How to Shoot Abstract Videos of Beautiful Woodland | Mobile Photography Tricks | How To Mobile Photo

One of my favorite views to shoot in a woodland area is pointing straight up the branches until they converge at a point in the middle of your picture. It works best with very very wide angle lenses so set your phone to its widest view and then point it up and see how it looks.
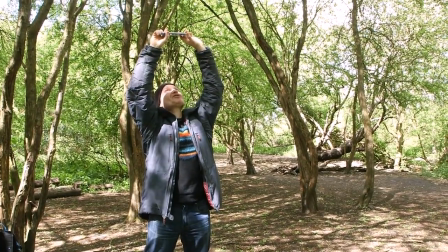[0:16]
Now I like that just as a photo however I'm going to try something a bit different here and film it as video.
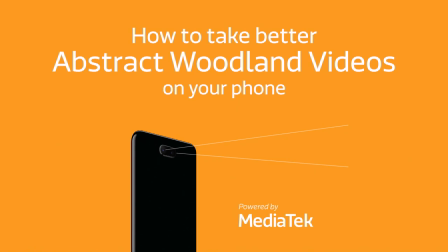Now if you've got a nice breezy day like I have today you could just simply hold the composition fairly static and let the branches sway a little bit to and forth but I'm going to actually introduce some motion of my own to really focus your attention on the middle and the way I'm going to do that is to point the camera straight up and film video as I rotate it and that if I get the angles just right is going to really draw your attention into the middle of the frame.
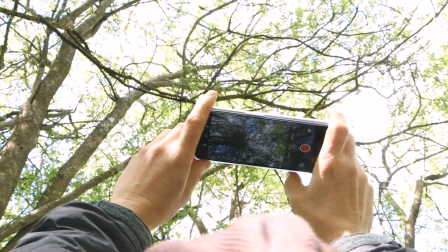[0:54]
The first thing is to make sure your camera is at the right angle and by that I mean I want it to
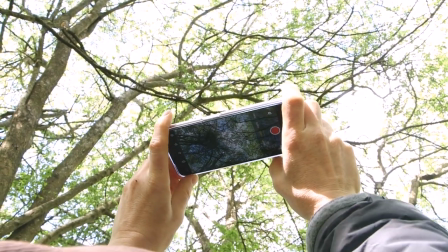[1:00]
be completely flat so that when I rotate I can keep one point right in the middle.
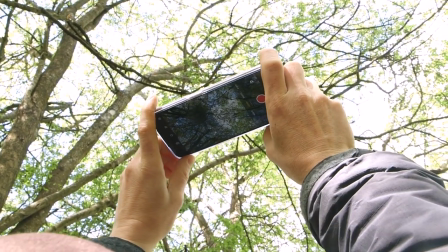[1:06]
Now it's never going to be perfectly in the middle if you're doing it by hand, but the straighter you have the camera the better.
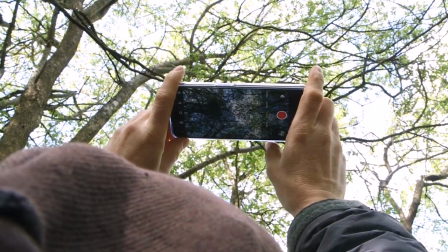[1:11]
So I'm going to try and rotate around this branch in the middle. I sort of see a group of dark patch, it doesn't matter what it is so long as I keep that roughly in the middle.
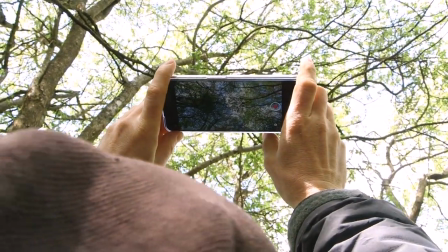[1:20]
I start recording video and because I can just crop this later on
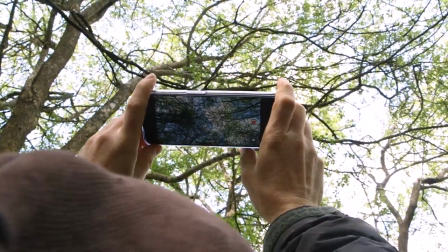[1:25]
I'm just going to go back and forth until I find a
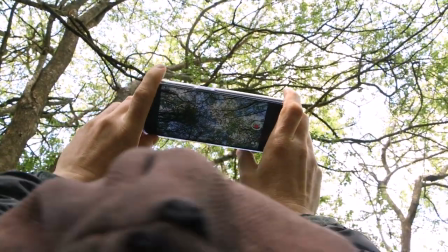[1:29]
bit that I like and as I get more confident I'll do bigger sweeping arcs because
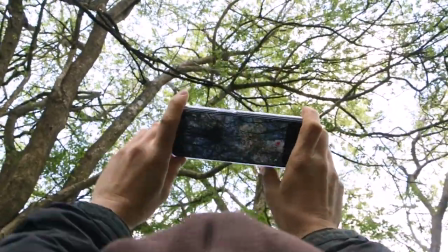[1:34]
the idea is is to try and find maybe a four or five second segment which looks pretty good.
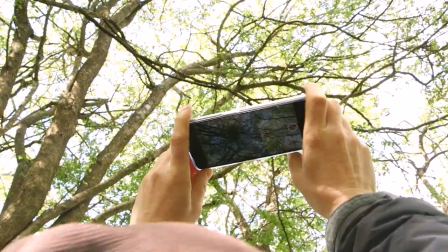[1:42]
That's looking quite nice now and if the sun comes out you can get some really nice flaring
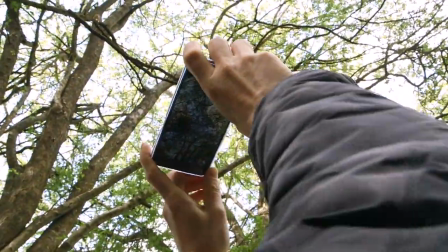[1:47]
effects from it so embrace the Sun but remember to try and find
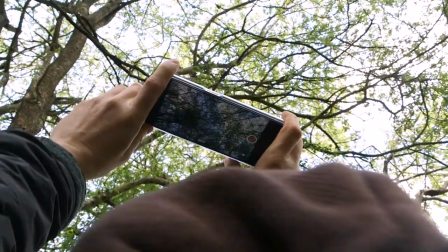[1:52]
a composition where those branches are all converging above you focusing
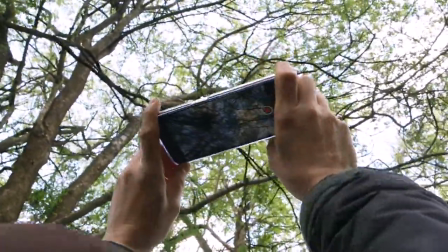[1:57]
on a point in the middle and then when you're happy with your
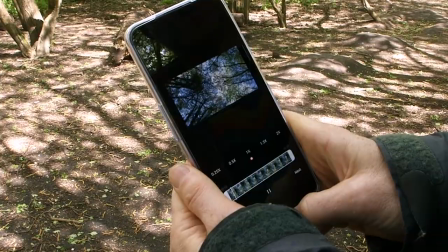[2:02]
footage stop recording and it's time to edit it so now it's a case of playing it back in some editing software this is just
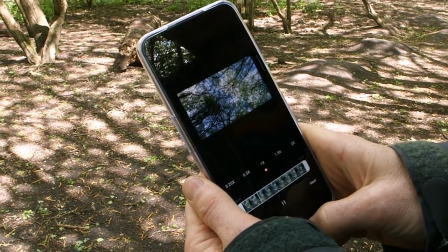[2:09]
the photos app and choosing a segment that i like now when i first started filming this i was a little bit cautious at first you can see the motion
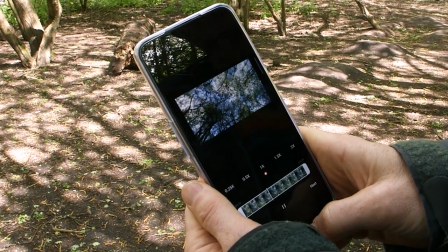[2:16]
wasn't that great but as the clip plays out those motions grew longer and longer which
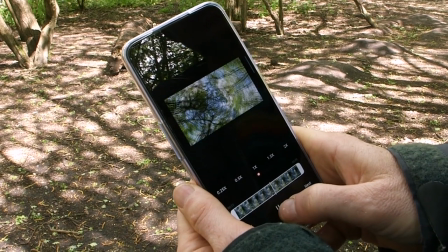[2:23]
is what i'm after and in fact I would say about there onwards is going to be fine.
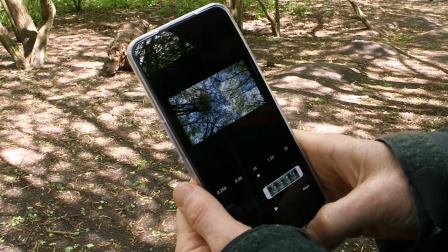[2:29]
So I'm going to drag this slider in. I can always edit this more later on.
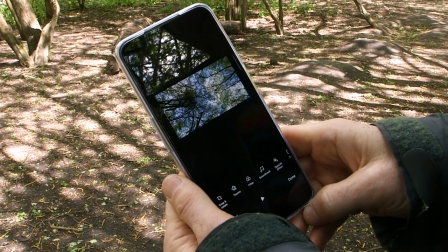[2:33]
I can also change the speed but one of the most important steps here is that I want to change the aspect ratio and that is in this crop section.
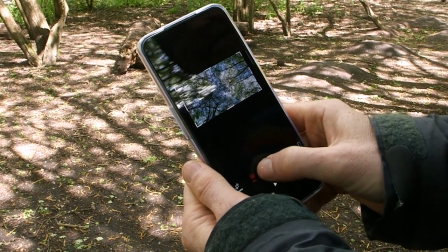[2:42]
You see I could post it wide on Instagram but I want it to be a nice square crop.
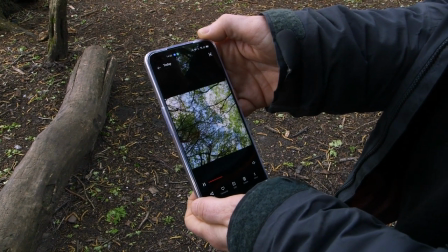[2:47]
So here's my final clip. I've topped and tailed it to just show the segment that I was after and I've cropped into the square shape for that maximum impact on Instagram.
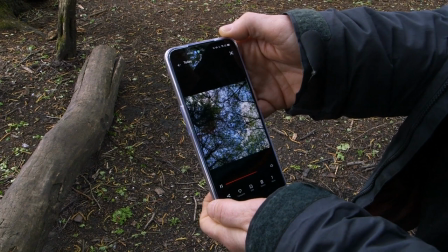[2:56]
And when you do post a video like this on Instagram, you may wish to turn the sound off in case you didn't have nice peaceful birdsong while you're recording.
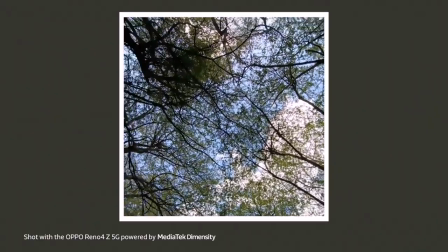[3:04]
It was a little bit noisy when I recorded this, so I'm going to post it without any sound.